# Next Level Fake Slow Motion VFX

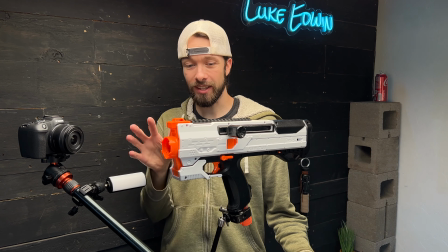(0:00)
I wanted to capture a shot where a Nerf bullet was flying out the end of this Nerf gun in slow motion while
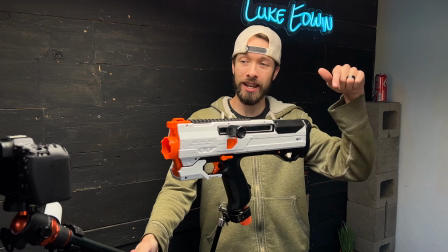(0:05)
the camera was simultaneously rotating around the end of the Nerf gun.
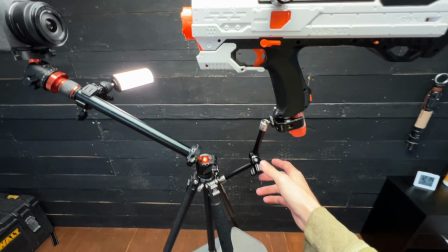(0:11)
So I've got a tripod here with a friction arm off to the side that's holding the Nerf gun.
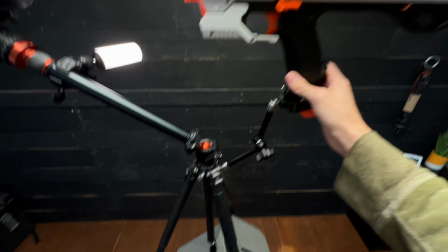(0:17)
So this is all just stationary. And then on the ball head of the tripod,
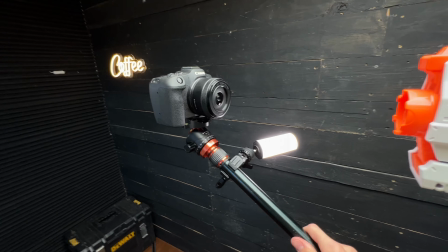(0:21)
I've got an extension arm with the Canon R8 out there on the end, and also this little fill light off to the side here.
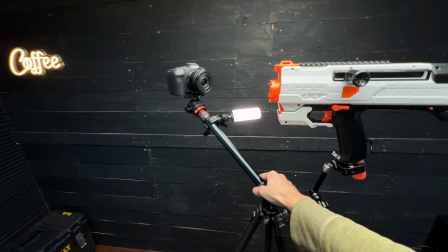(0:29)
So this whole thing can rotate around the end of the Nerf gun.
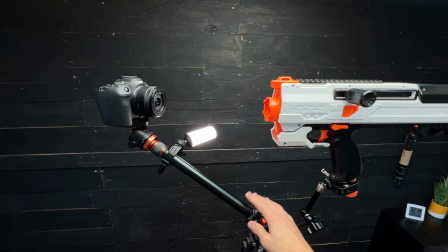(0:33)
Now, this isn't a slow-mo camera, so this entire scene is going to be filmed at regular speed,
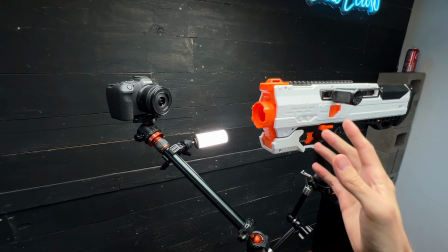(0:40)
and then the Nerf bullet will be added into the video in post.
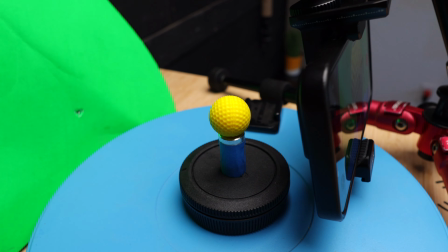(0:44)
So I also have this electric turntable here with the Nerf bullet on top of it, a green screen in the background,
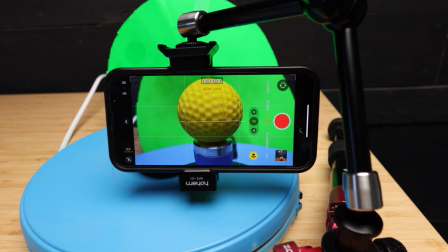(0:52)
and then my phone recording a nice close-up macro video of the Nerf bullet rotating.
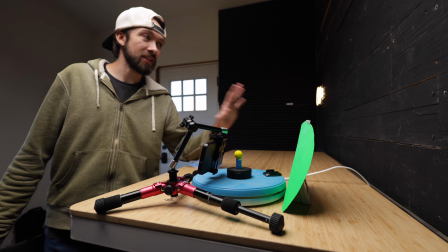(0:58)
This is a VFX shot, so everything that you see in the finished video is going to be made out of real elements.
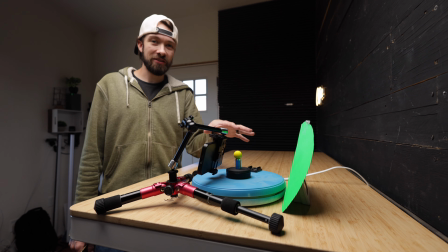(1:04)
It's just that these elements are being filmed separately.
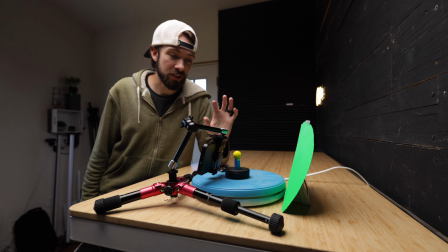(1:07)
Now there's a moment where the Nerf bullet is going to be exiting the barrel of the Nerf gun, and when it does, it's leaving this hole, this dark hole where there's not any light hitting it,
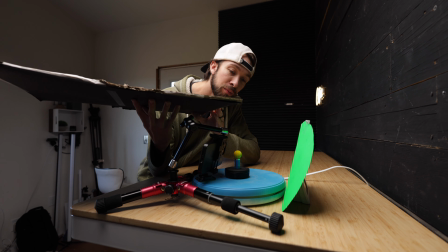(1:16)
and then it's entering the room. So I have this piece of cardboard here, and I'm gonna block the light out from hitting the Nerf bullet right about there.
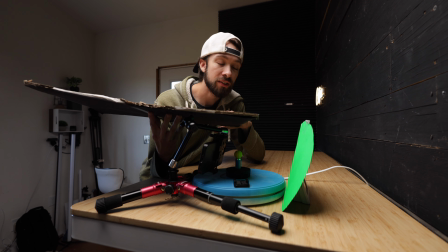(1:24)
I still want as much light spilling onto my green screen, so it's easy to key out.
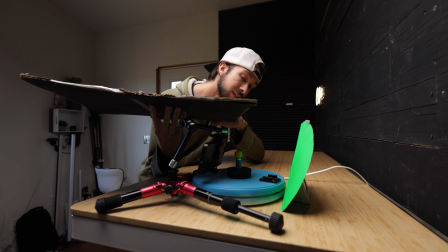(1:28)
I'm gonna let that rotate a little bit, and then just slowly remove that.
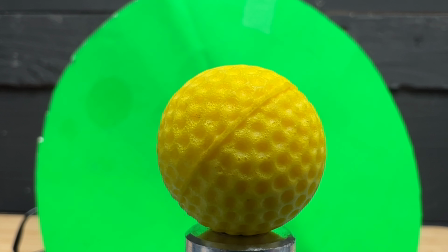(1:34)
And that's gonna be the moment that the Nerf bullet leaves the barrel, right there when the light starts hitting it.
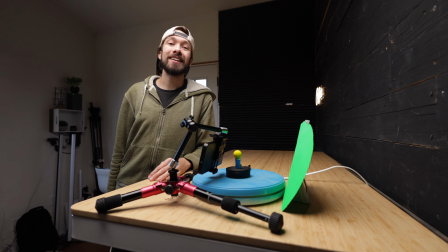(1:40)
So that's the setup, and here's the final shot.